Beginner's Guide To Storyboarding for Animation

Remembering how something smells or tastes or how something made us feel.
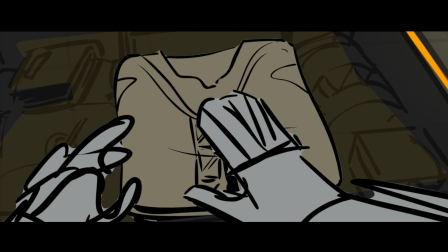8:21 It's all super helpful when trying to problem solve a story problem.
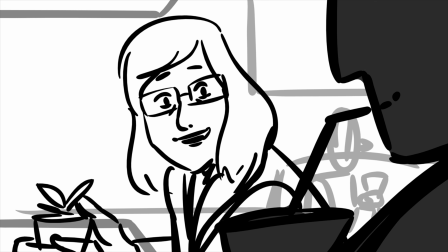8:25 9 times out of 10, finding the answer is about empathizing and imagining yourself into the story. Our lived human experiences is our greatest resource.
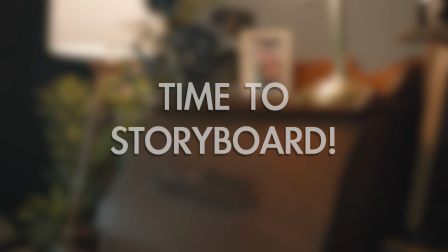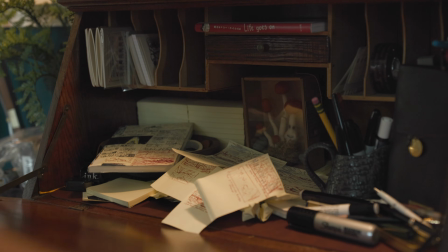8:42 I want to start you off on a very simple first assignment, one that's going to encapsulate the principles of visual storytelling without bogging you down by having you board a full-on sequence right away. Instead, I'm going to have you board just 3 panels. With those 3, I want you to convey a very simple and clear idea and leverage tone and mood to reinforce that idea.
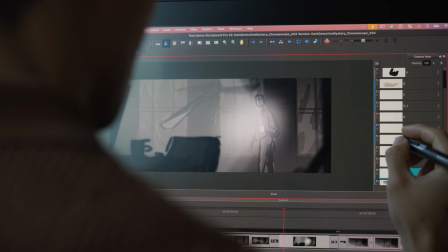9:05 The industry standard software that I use is called Toon Boom Storyboard Pro, but to be honest, you're not going to need it this early on your journey.
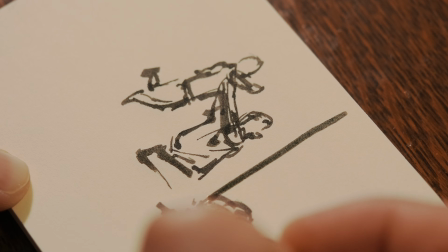9:12 You can use some loose blank paper, note cards, or my favorite, sticky notes.
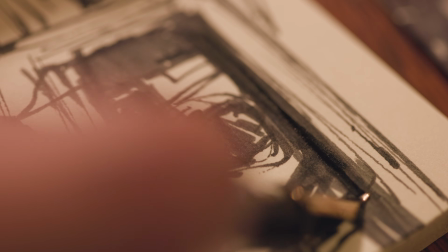9:17 And then grab some pens and you're good. Maybe some light gray markers if you want to get fancy.
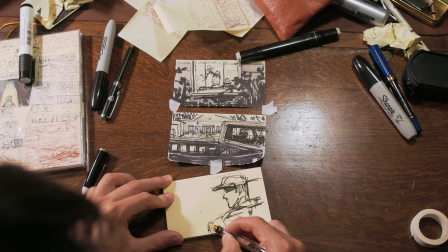9:21 This assignment is not meant to cover everything you need to know to be a pro story artist.
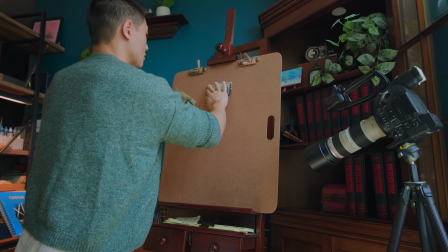9:26 It's meant to give you a taste of what it takes to be a visual storyteller. There we go.
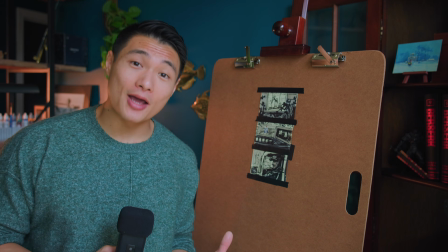9:32 Okay, so I have my 3 panels right here that I'm going to show you.
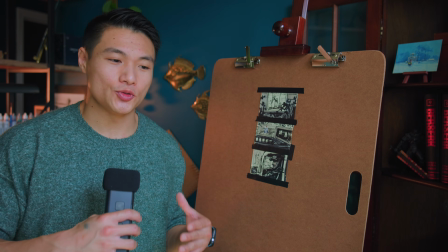9:36 The goal here is to pick a moment to demonstrate what a character is thinking and feeling.
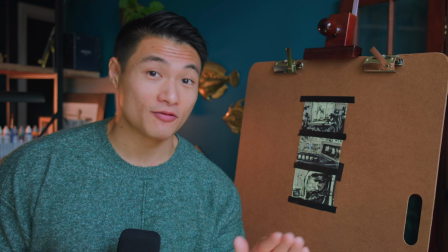9:43 And the goal is to do that non-verbally. Only visual tools. Light and shadow and composition, how you use the camera, how you pose a character, and in what order do you reveal that information.
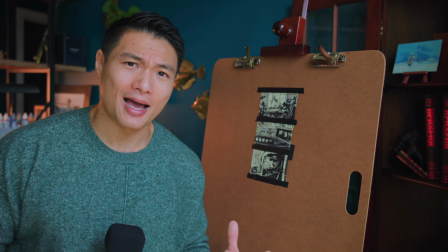9:55 All of that is going to influence the impact that you can have on your 3-panel assignment.
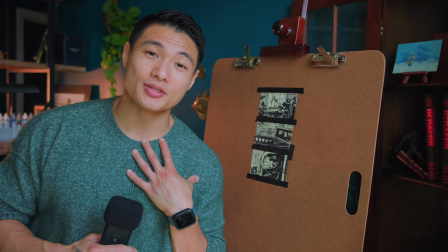10:01 How about I give you a demonstration on how I pitch storyboards? Exterior, night.
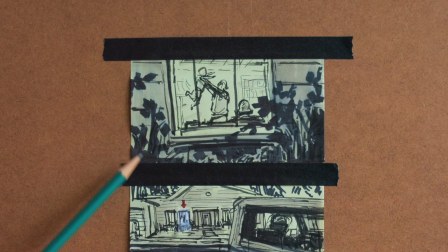10:08 We cut to a detail shot using a telephoto lens as we peer into a
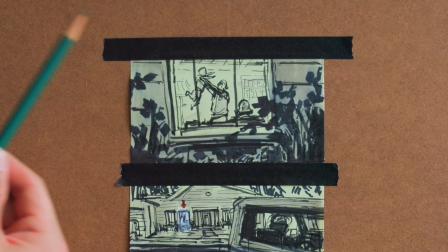10:12 vibrant and warm space through the window where we see a family having a great time.
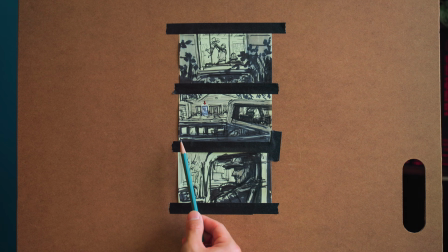10:17 We then cut to a wider angle across the street where a truck is parked in the foreground and a shadowy figure sits inside,
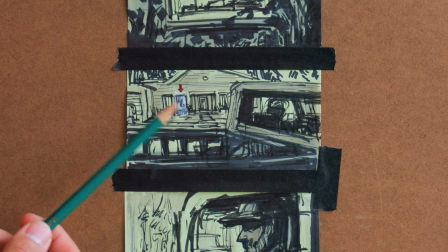10:25 looming and watching through that same window.
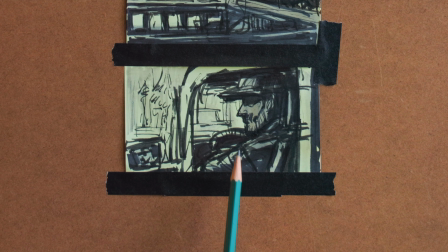10:27 We then cut around the truck and we see this person sitting and watching menacingly while entirely cast in shadow, so we can't make out their exact details. We don't know exactly what their intentions are, but we get a sense that they don't mean well towards this family and that this family could be in danger.
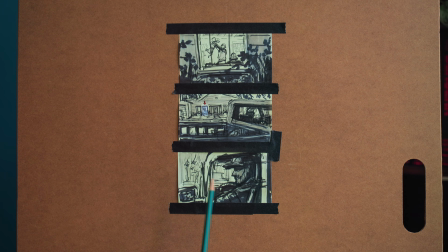10:45 Just from these 3 panels, we've built a dynamic and we've built a character and we have a sense of where this story is heading.
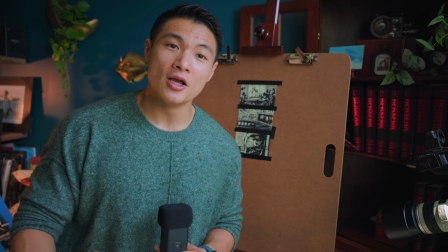10:54 This assignment is meant to encourage you to be a storyteller because drawing is just one of the skills that we need as story artists.
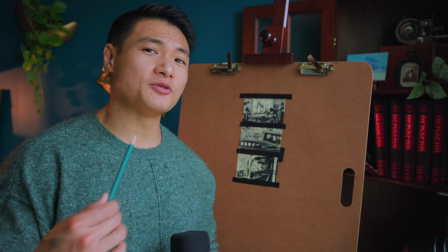11:03 Communication and pitching are equally as important and can sometimes be more efficient at getting our visual ideas across.
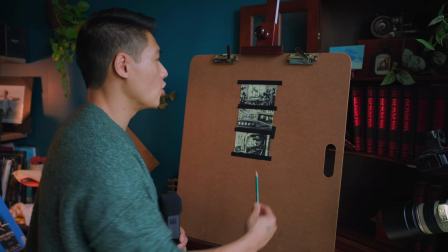11:10 Once you have your 3 panels, feel free to try and experiment with the order of operation or switch out panels and try different shots.
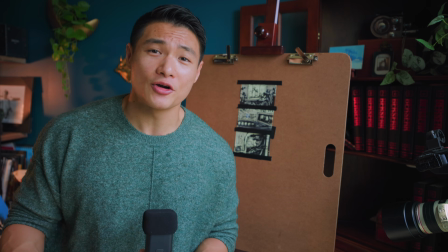11:18 Don't worry about trying to build a character arc or some larger thematic story.
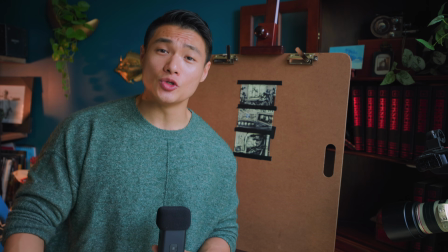11:23 We're just trying to get you used to using visual cinematic tools.
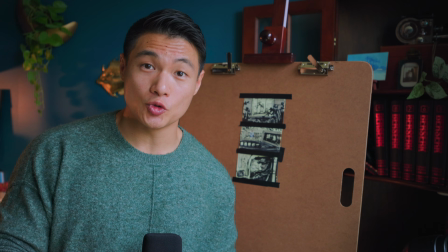11:26 And don't forget, iteration is a key aspect of storyboarding, so iterate, iterate, and iterate again. Come here, buddy. Oh. My goal with this video isn't to overwhelm you, it's to give you bite-sized amounts to chew on and start your journey. Speaking of bite-sized, this beginner's guide is pretty bare bones. There's a lot that isn't covered here. So I'm also planning an advanced guide to storyboarding in the near future. There's basically an infinite amount that we can explore in storyboarding because it's analogous to studying the art of filmmaking. There's a lot of layers to this craft, and no matter how far I get into it, there's always more to learn and grow from. By making these videos, I hope to share as much of that as I can to help you learn as well. Thank you for watching, and as always, I hope you have a wonderful story journey.